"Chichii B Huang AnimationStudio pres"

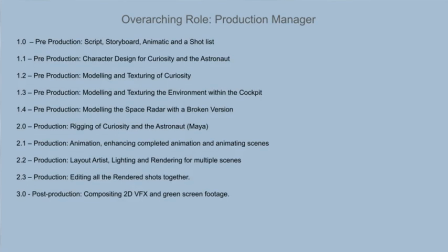This is a list summarising my overall responsibilities in the production of Qoocity.
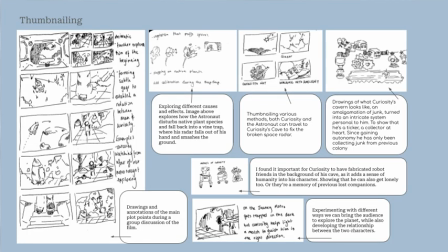It started off with thumbnailing. During our group discussions, I wanted a way to visually record people's ideas. It helped identify different gaps within the story, and being able to experiment with different transition shots was also useful in developing the script and animatic.
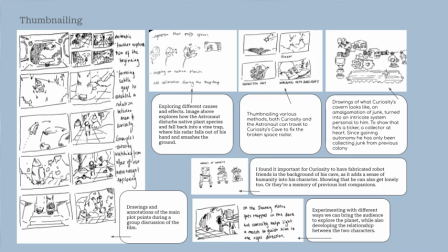To establish the astronaut's character, I wanted to emphasise his carelessness through his interactions with the environment.
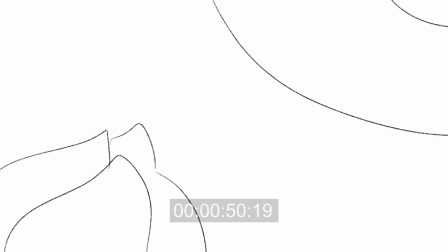The effect of him disturbing native plant species leads him to fall into a vine trap where he then smashes his radar and it leaves
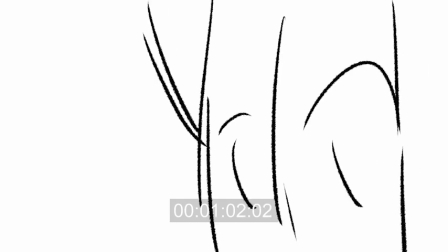an open door for us to introduce Curiosity as being a helpful and kind-hearted character without having been detected by his radar.
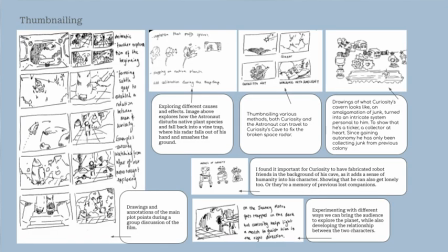It creates a butterfly effect where the audience could follow along easily. It was also a way for me to develop what the environment looked like.
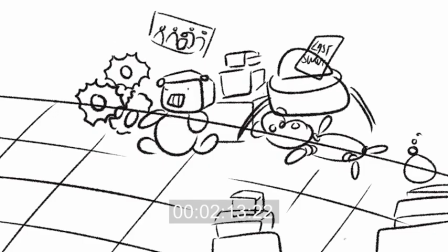I created drawings of Kyoshi's cavern as an amalgamation of junk that he's turned into a system personalized to him.
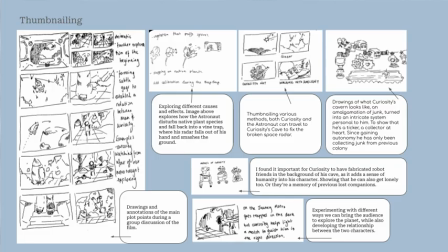It adds onto his character and it shows that he's a tinkerer at heart and also has been collecting junk ever since he's been on this planet.
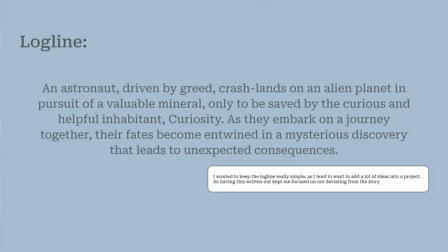I wanted to keep the logline really simple as I tend to have a lot of ideas and can sometimes stray away from the original story, especially during the production stage. so being able to have a solid script and a summary of the film was important for me to not overcomplicate the idea.
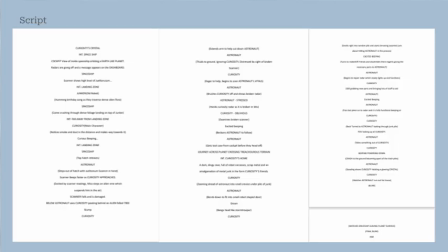The same goes for the synopsis as well. For the script, it was my way of showing I had a solid understanding of what the beginning and ending would look like. It's a combination of everyone's ideas where we left the middle climax empty as we still hadn't figured out what was going to happen
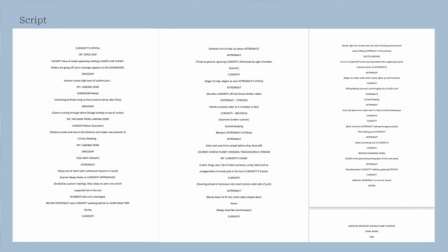but we understood that the beginning of the film had to be uplifting and unsuspecting of what was going to happen at the end. Therefore, the script was written in a way where the audience understands that the astronaut has no care in preserving this new habitat. And as a way of foreshadowing Curiosity's demise,
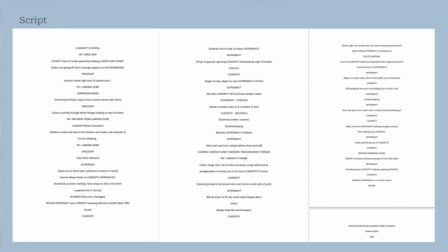I wanted the ship to initially land on and crush an innocent rover, humming happy birthday to itself. It's a nod to the NASA Mars rover who was also called Curiosity. But anyways, when it zooms out, we as the audience are first introduced to our main protagonist, Curiosity,
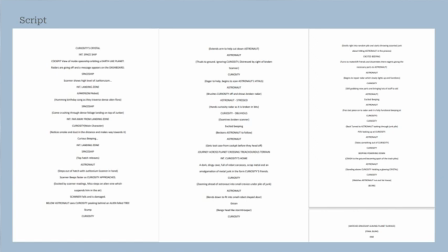who is excited by something new. Since we wanted the ending to be tragic, the beginning and middle gave us the opportunity to try and establish a meaningful relationship between the two characters. For the ending, I wanted Curiosity to bring the astronaut and the broken radar back into its home for repairs.
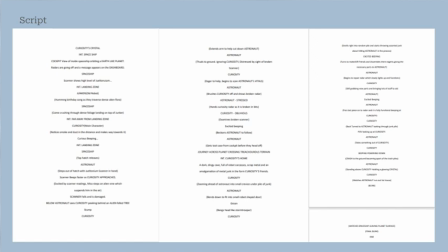as we as audience members can relate to how home is a place where we feel the most safest. It's also a place where we keep our memorabilia and our achievements displayed. Was an important factor in establishing his character before his tragic demise.
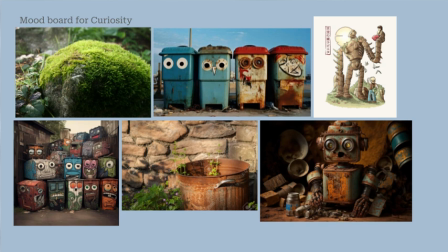My mood bored for curiosity was trying to bring inanimate objects to life. I wanted to intertwine him with nature physically to show that he is grounded to his surroundings and has become part of his world.
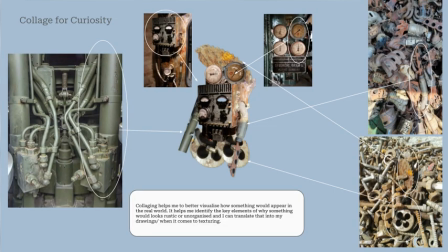Collaging is my form of visual storytelling. It helps people understand my vision of a concept and also helps me translate aspects from the real world into my drawings.
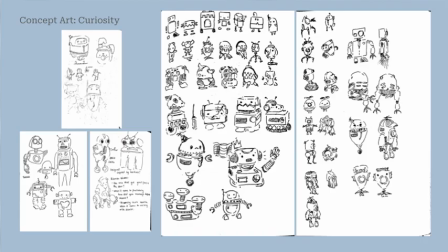These are my concept designs for curiosity. I played around with many shapes, spherical to more detailed and experimenting whether he floats or whether he's a rover and also what he would look like wearing human clothing.
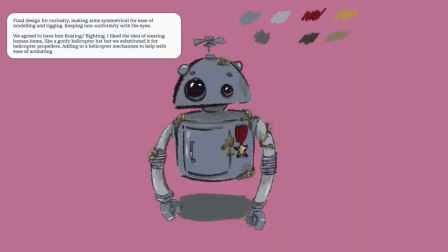After discussion and group feedback, the final model was made with a much simpler and cleaner silhouette, so you can read him from afar. His body is simplified for modelling and rigging purposes.
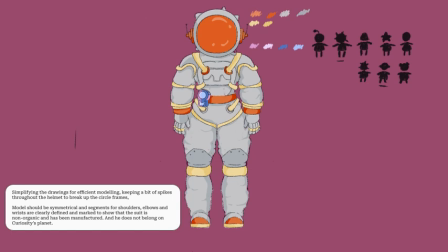The astronaut design was a little underdeveloped, but we knew we wanted him to juxtapose from the curiosity silhouette.
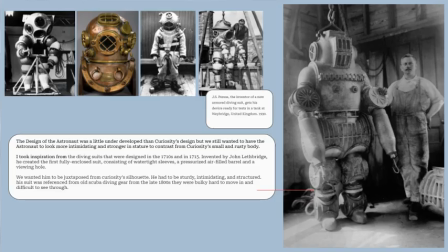He had to be sturdy, intimidating and structured. His suit was referenced from old scuba gear from the late 1800s. They were bulky and hard to move in and difficult to see through.
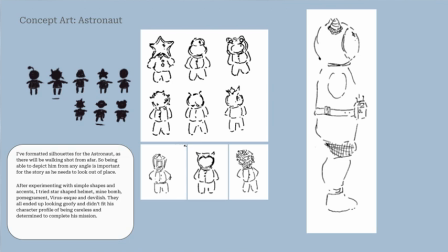I played around with simple shape language, but I also wanted to be more creative in terms of what the helmet could look like.